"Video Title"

Occasionally, you might work with actors that aren't actors at all. Maybe you have a celebrity that's making a cameo in your film. Or maybe you found a beautiful model that's trying something new. Or maybe you're making a student film or a film with friends, and so you don't really have any other choice. You could still get great performances out of non-actors with the right direction and a little creativity.
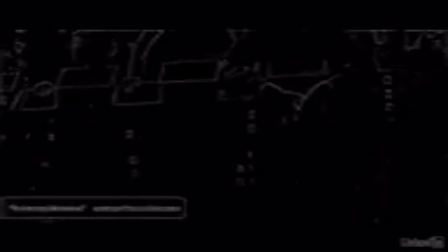0:18 Most of my directing experience is actually with non-actors. I've kind of been intimidated by actors with experience, so I've made most of my movies with my kids or with models that I've known through my sister, who is a photographer.
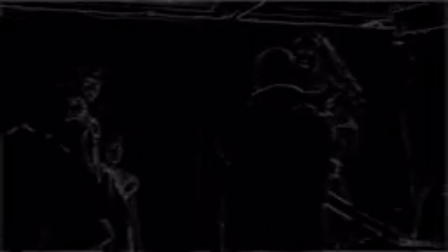0:29 The Assurance was really my first experience dealing with trained and experienced actors. Now, the most important thing to remember is that acting is really just creating genuine behavior. That is what audiences connect to. When we see someone faking it, we detach emotionally. So how can you get a believable, genuine performance from a non-actor? From the same way you get it from anyone, by avoiding result direction and giving objective-oriented direction. Look at this non-actor. This is my daughter Lizzie. She's 6 years old.
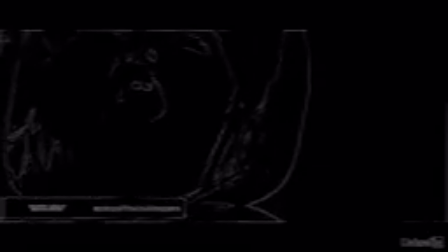1:02 Other than acting in a short of mine when she was 22 months old, she has no acting experience or training. Lizzie loves sparkles, dresses, princesses, all that stuff. So I asked her to act pretty. Show me what pretty looks like. Now this is the very definition of a result-oriented direction, so it doesn't work. Now I do want her to look pretty. Pretty is the result that I want. But just like with trained actors, when you direct by telling actors to give you a result, they bypass all that juicy, internal, emotional stuff. They just put on a show and it feels fake. So instead I asked Lizzie to just brush her hair and tell me about what makes her feel pretty. This is an objective. Brushing her hair is a scene objective. Describing eyeliner is an objective. So as she talks and brushes her hair, she creates a genuine performance. Because she's not performing at all, she's just being. And so this moment works because it's real. Add some color correction, slow the motion, add some music, and you have yourself a pretty little scene here. I got the results I wanted by giving this non-actor an objective.
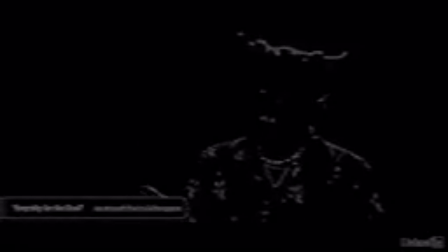2:06 In my film Empathy for the Devil, I play the devil who's hired Meg to go on a public relations campaign to improve his image. Meg was played by the amazing actress Hope Shanti. While we were filming, there was a farmer's market going on,
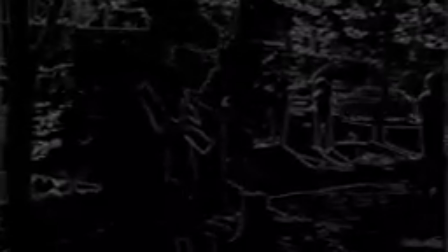2:18 so Hope went down there with our camera crew and actually talked to real people in character and got genuine reactions to the devil's PR campaign.
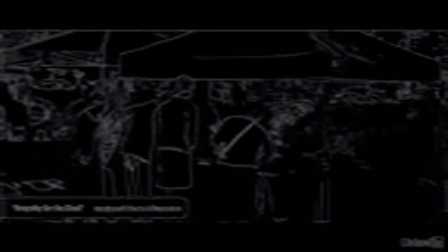2:27 I'm here today, we're collecting signatures for satanic equality. I mean, like, really, he's not that bad of a guy.
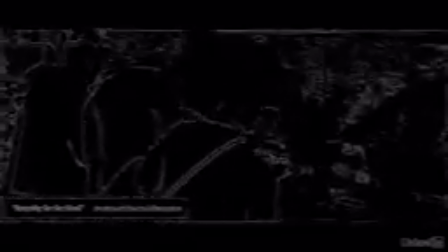2:33 Are you being serious?
We later explained to these good people what was going on and got releases signed and stuff, but when Hope was talking to them, they didn't know what was going on. So we got their authentic reactions to a petition for satanic equality.
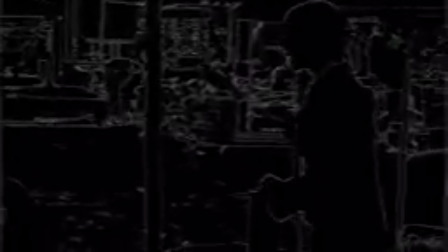2:47 It is that honesty that still makes this scene so incredibly hilarious to me. It's important to note that Hollywood also uses this technique. Jason Reitman used it in Up in the Air with George Clooney and Anna Kendrick.
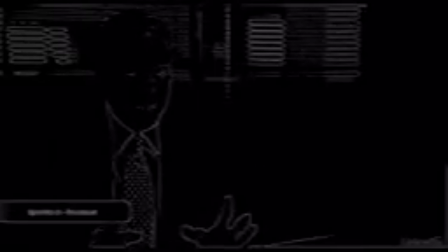2:58 George Clooney plays a guy that makes his living firing people on behalf of the companies that hire him. So Reitman used interviews with actual people that had lost their jobs talking about being fired.
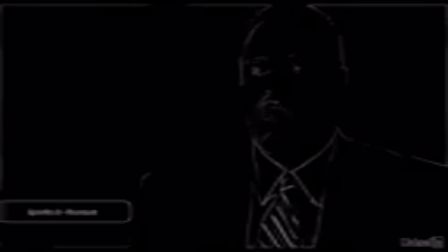3:09 I guess you'd leave me dumbfounded. I don't know where this is coming from. How am I supposed to go back as a man and explain this to my wife that I lost my job? On a stress level, I've heard that losing your job is like a death in the family.
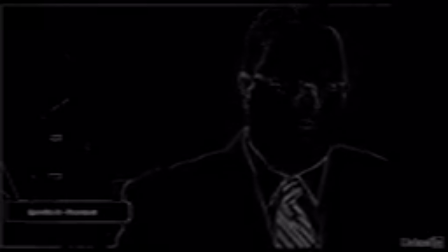3:23 But personally, I feel more like the people I worked with were my family and I died.
If the director had asked these people to act enraged or devastated at losing their jobs, which are results, they would probably overact and deliver something that felt fake. But because they were asked to describe how they were fired, which is an objective, their responses were authentic, and we believe them. Now, if the above techniques just aren't working, you can also do what is called a line reading. This is where you literally tell the actors exactly how to say each line. I've had to resort to this technique before with non-actors or child actors when I couldn't get the emotional connection I was looking for, like during the goodbye scene on The Assurance.